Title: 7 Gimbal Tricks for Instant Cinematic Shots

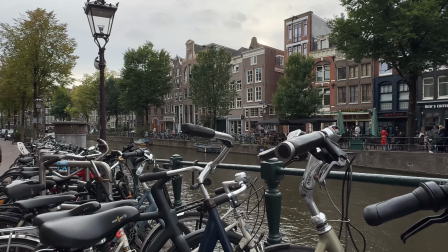248s
Take this shot here, for example, rising up to reveal the canal.
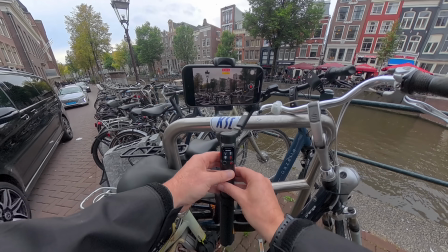251s
It's not bad, but if we just wait 30 seconds for a boat and capture that exact same shot again,
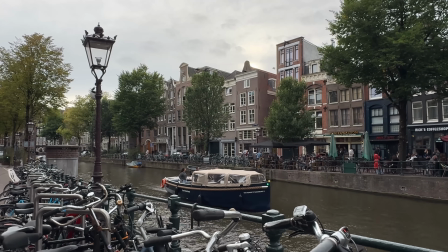257s
we now have much more interest and movement in this shot. A minor tweak that makes a huge difference.
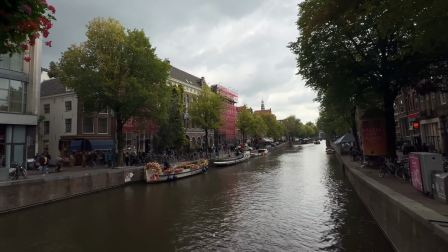264s
This slider shot of the canal, average at best, not much sense of movement or depth.
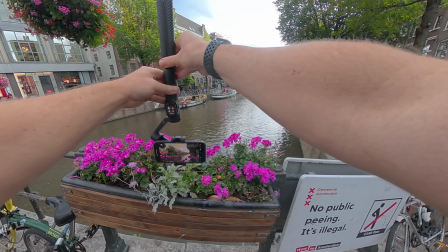269s
But if we simply lower the camera a little bit and include these pink flowers, we now get a much more interesting shot.
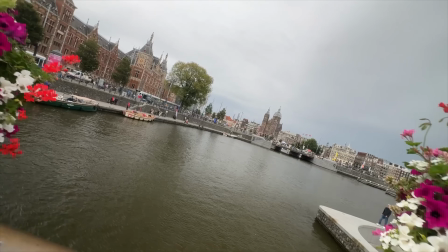276s
Or this shot here pulling back and rotating through these colorful flowers.
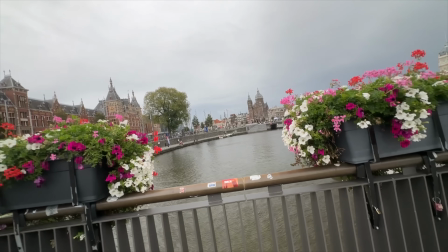280s
This isn't a bad shot, definitely usable, but now let's wait for a boat to pass and capture the exact same shot again.
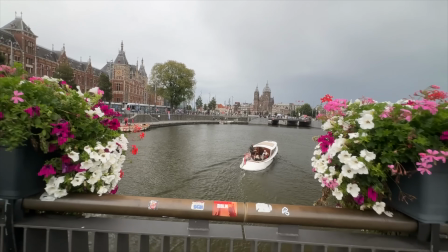287s
Much better. Another minor tweak that adds a lot more production value to this shot.
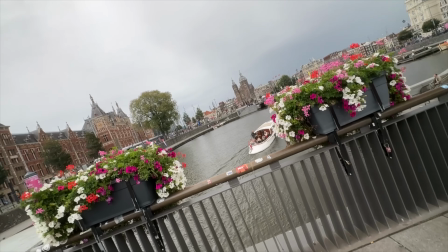293s
Minimal added effort, maximum results. AI tracking. Now, if you're someone that shoots solo, then having a gimbal with AI tracking is an absolute must.
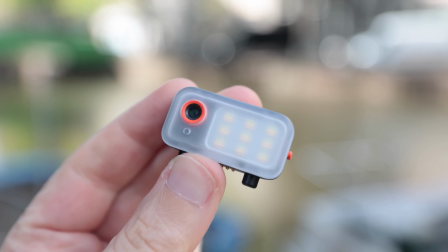302s
The V3 Ultra comes with a detachable AI tracker, which has incredibly accurate tracking capabilities that you usually only find in a more expensive gimbal.
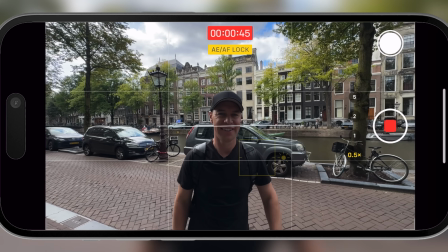311s
So if I simply give it the OK sign, the gimbal will lock onto me and track me wherever I go.
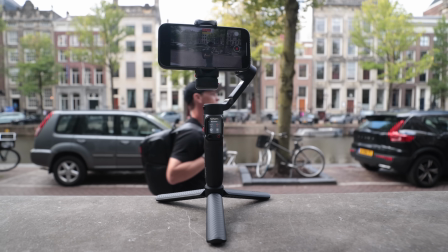316s
This is perfect if you need to capture a shot of yourself walking through your location when you don't have anyone to help.
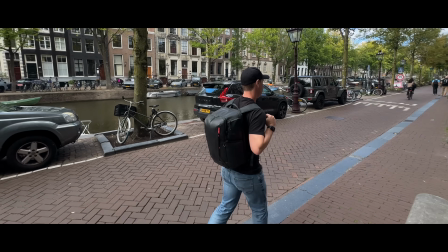323s
Also, you don't need a specific app to activate the tracking like what you do with other gimbals.
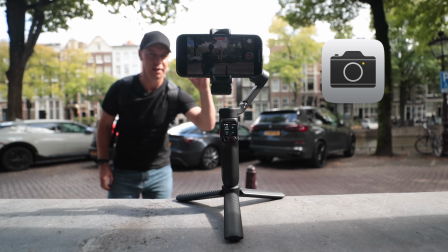328s
This will work with your phone's built-in camera app or a third-party app like the Blackmagic app,
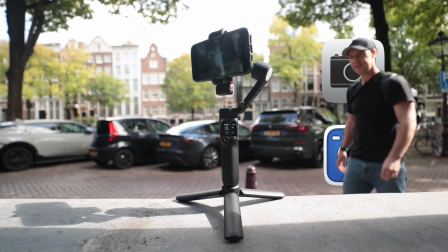333s
where you can manually dial in all of your camera settings for a much more professional look.
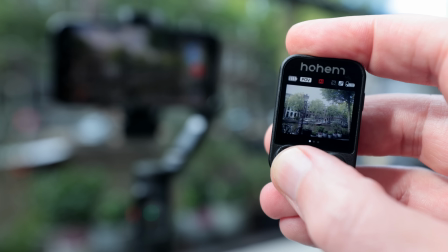338s
The V3 Ultra also has an LCD monitor and detachable remote.
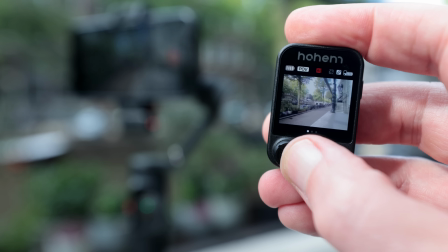343s
Very unique. Again, not something that you typically get with a gimbal of this size,
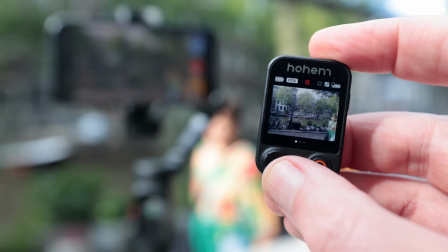348s
making it incredibly useful for solo shooting because you can now control the gimbal from further away as well as check your framing and composition.
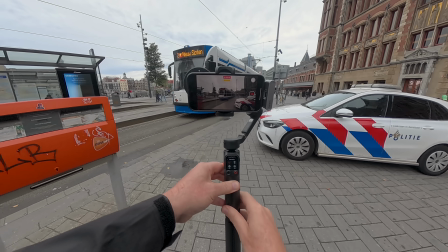356s
But how else can we use a gimbal to help make our videos stand out?
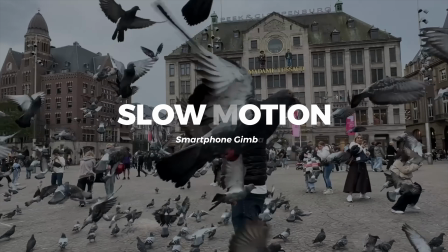361s
Well, let's talk about shooting in slow motion. Now, one way you can make your shots look much more interesting is to shoot in slow motion.
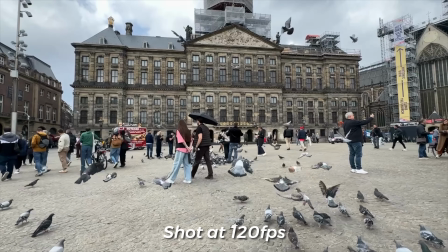368s
Slowing your footage down allows your audience to see the world in a way it isn't usually seen.
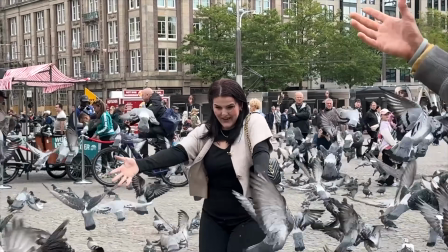373s
For the best results, look for fast-moving objects like these pigeons, for example. Also, let's start combining techniques.
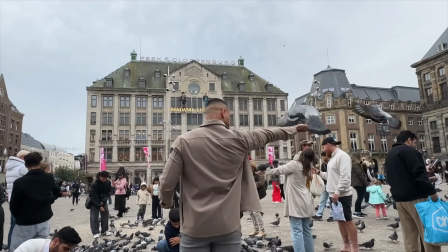380s
Let's not only shoot in slow motion, but let's add cinematic variation, just like what we talked about.
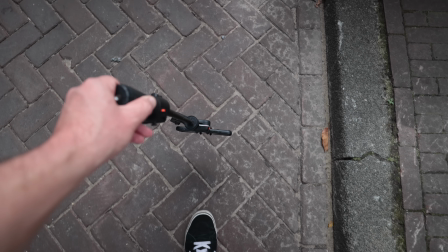386s
I'm going to use the built-in extension pole to help get shots lower to the ground. This will give our footage a whole new perspective.
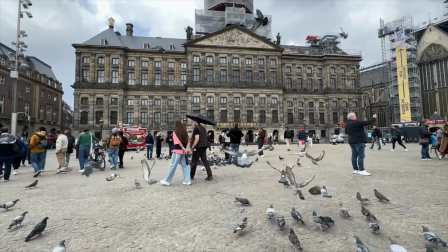393s
As well as this, I'm also going to capture wide shots pushing forward, orbit shots to make the background spin,
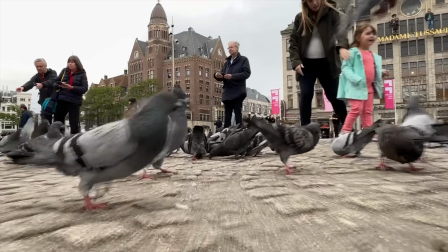399s
and how about some long shots that I can add a speed ramp to in the edit to really help grab people's attention.
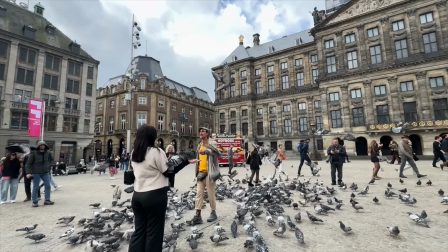406s
So slow motion on its own already makes your footage look cooler, but when you start stacking these techniques together,
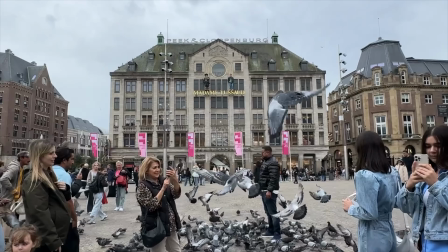413s
like combining it with low angles, wide push forwards, or orbit shots, that's when your shots really stand out.
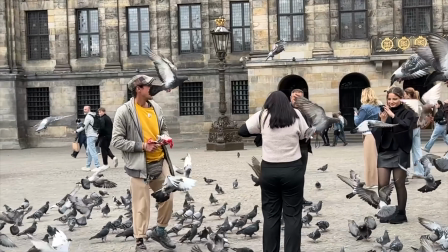420s
And don't forget, speed ramping in the edit is the cherry on top. It keeps your audience hooked and makes even simple moments look cinematic.
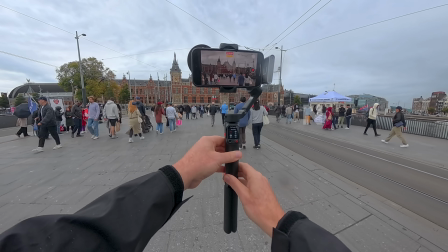429s
Shoot with intent. Now, instead of just randomly filming everything you see, think about what you're going to do with these shots in the edit.
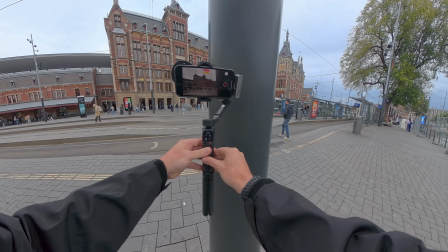436s
For example, let's capture some shots where something passes through the frame.
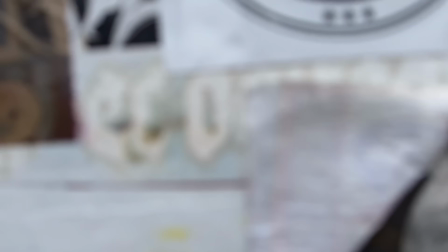441s
Why? Because we can use these as wipe transitions in the edit. We're pre-planning the edit here.
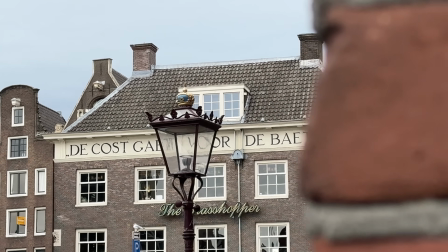447s
We're shooting with intent.
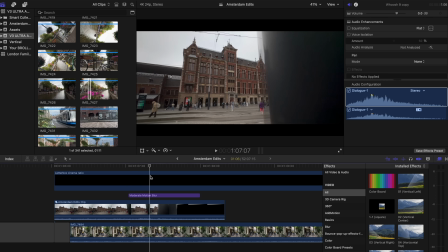449s
As a standalone clip, it's not great, but when we creatively use it as a wipe transition, we get much better results.
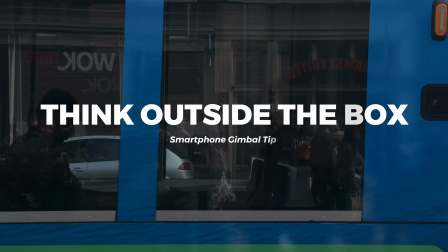459s
Think outside the box when it comes to capturing your footage. This gimbal, for example, has a panning time-lapse feature.
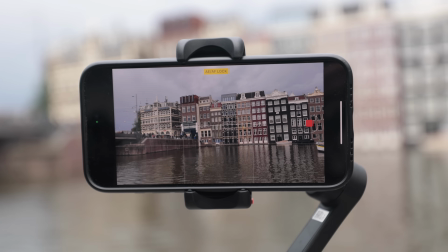466s
So if I perch it somewhere busy, set it to pan from left to right slowly over the course of 2 minutes,
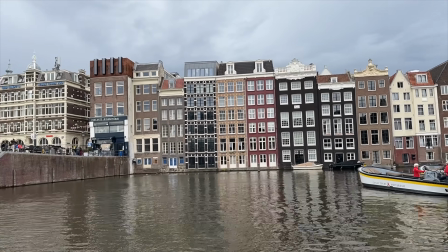472s
we get a panning time-lapse of our location that really helps add more variety and interest to our final sequence.
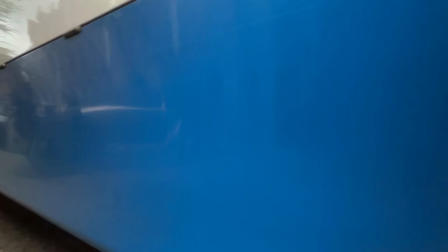478s
Or how about these shots of passing trams? As a standalone clip, these really aren't very good.
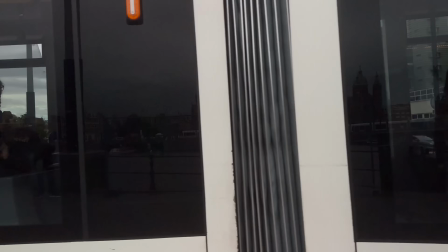484s
A throwaway shot at best. But if we use these as transitions to take us from one shot to another,
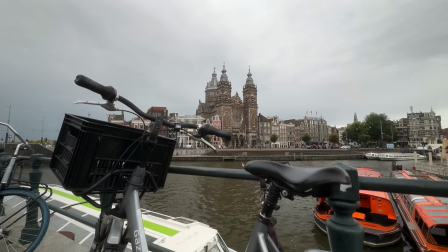491s
all of a sudden we have a custom transition helping our edits feel exciting and unique.